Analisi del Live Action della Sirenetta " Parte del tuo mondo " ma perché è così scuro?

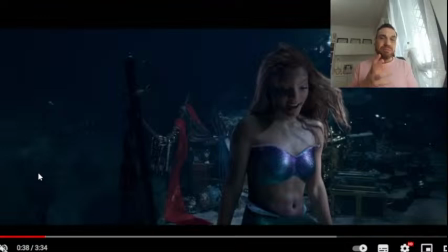[4:08]
E quindi già a me piace questa sorta di caverna, proprio di antro, di luogo oscuro, perché se uno dice caverna, tu non pensi, ah, che bello, tutto luminoso, tutto brillante, no, pensi a un luogo effettivamente ritirato, un luogo oscuro, e così infatti è.
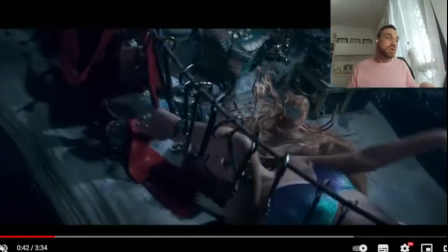[4:25]
Lei poi continua a cantarsela e già qui vediamo come le luci effettivamente sono
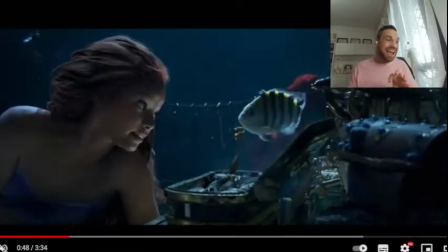[4:32]
settate per far risaltare lei all'interno di questo spazio,
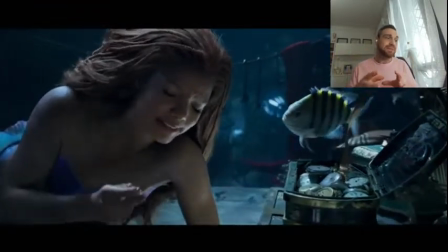[4:37]
cioè noi comunque, a oscurità a parte, lei la vediamo, la seguiamo bene,
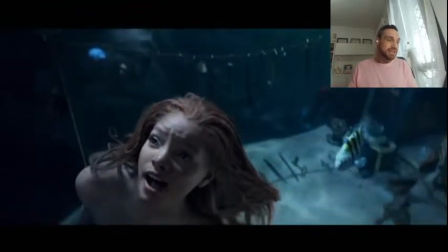[4:43]
cioè capiamo dove sta la sirenetta, no? E poi appunto abbiamo questo momento dove
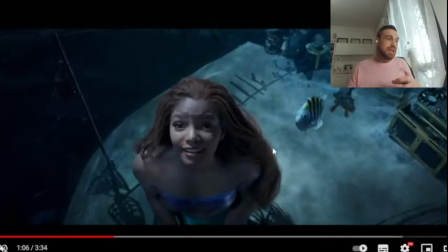[4:50]
vediamo bene la sua silhouette perché vedete che la luce che viene proiettata sul masso dove adesso Ariel è seduta crea proprio al centro della composizione la massa della sirenetta stessa,
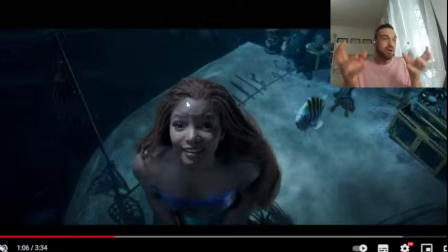[5:04]
no? Cioè noi vediamo proprio i capelli e diciamo l'onigiri perché pare non è un onigiri, che sarebbe la forma di Ariel grazie al fatto che il sasso è illuminato dalla luce, quindi si crea questo forte contrasto cromatico.
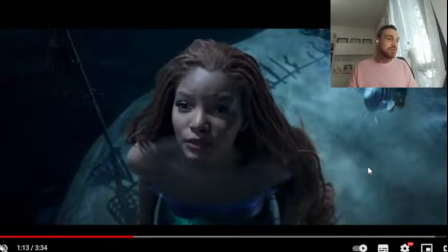[5:19]
E vabbè, lì fin qui lei appunto se la inizia a canticchiare, se la continua a dire quanto mi piacerebbe avere gambette per andarmi a fare quattro salti in padella.
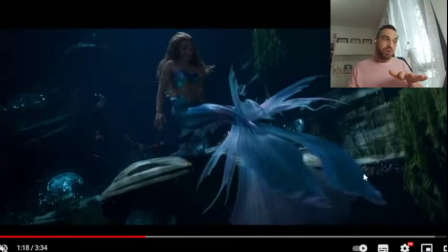[5:28]
E già qui iniziamo appunto a vedere il primo trick.
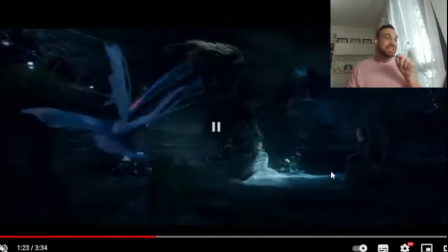[5:33]
Oh, se ci fate caso, adesso gli oggetti si vedono perché brillano, ok?
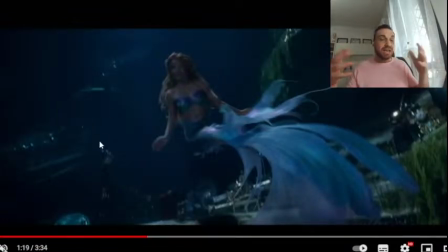[5:40]
Qui intorno noi riusciamo a vedere le cose che la circondano, proprio perché c'è questa refrazione della luce che ti dà l'idea che la caverna contenga degli oggetti, ok?
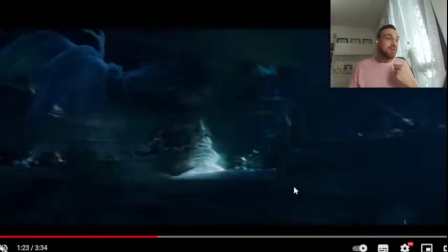[5:53]
Però non te li faccio ancora vedere bene. Perché? Perché eccola là che disseminato durante, diciamo,
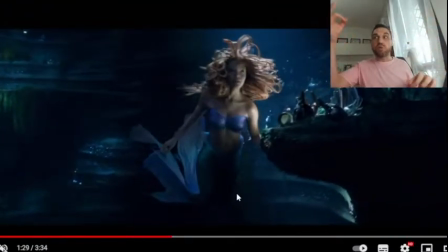[6:00]
la struttura della caverna stessa, io ho questi punti di luce simili a faretti che mi servono in maniera strategica per creare drammaticità, ossia c'è un'impostazione molto molto teatrale in tutta questa scena,
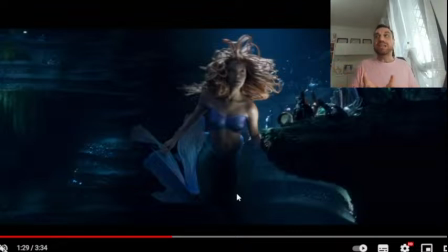[6:18]
perché un conto è il disegno degli anni 80 che è dipinto e quindi bene o male essendo un cartone animato devo poter leggere e decriptare bene la struttura. Essendo questo un live action invece posso prendermela un po' più, come posso dire,
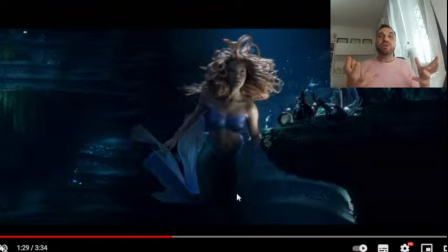[6:38]
larga e quindi posso giocare un pochino di più sull'effetto visivo, sull'effetto teatrale, del tutto, che secondo me è molto più figo. Sarà che io sono adulto e non sono più un bambino, però guardate che figata assurda il fatto che è tutto molto scuro e
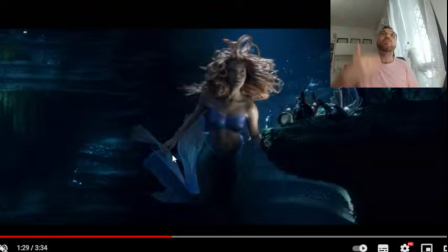[6:56]
la silhouette di nuovo di Ariel emerge dal contrasto di questo proprio raggio di luce che filtra e tocca che cosa? Questa parte di masso sul quale noi vediamo poi le oggettistiche, le chincaglierie che Ariel colleziona.
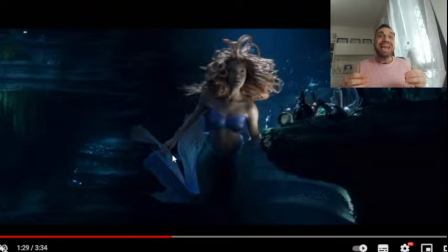[7:12]
Quindi a me piace molto perché è teatrale, sembra di stare in un teatro. Quindi c'è poca luce, ci sono questi spotlight, questi faretti che illuminano nel punto giusto, nel momento giusto e creano una sorta di piccoli set,
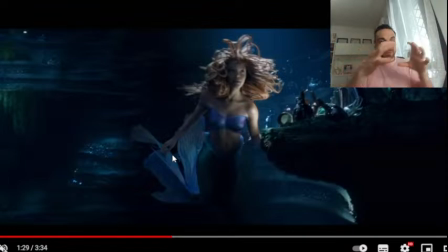[7:28]
cioè non è un set unico, sono tanti piccoli set che creano poi la coreografia dello spostamento di Ariel sempre più verso l'alto della caverna, accentuati da questi punti d'attenzione, da questi punti di luce.
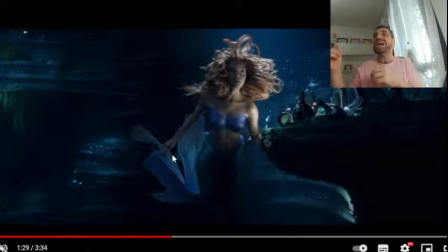[7:43]
Quindi noi non abbiamo modo o tempo di vagare o di distrarci all'interno della caverna, non seguendo poi che cosa l'azione della protagonista della sirenetta, ma la dobbiamo per forza di cose seguire,
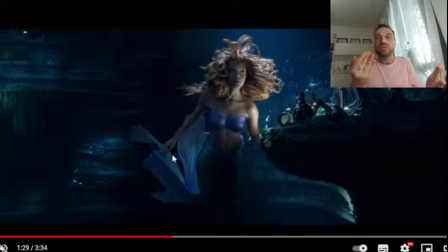[7:58]
proprio perché ci viene creata questa cosa di vedo non vedo, quindi tu stai cercando di capire cosa sta succedendo e segui Ariel. È una scelta stilistico-registica precisa, ok? Può non piacere, ma perché può non piacere?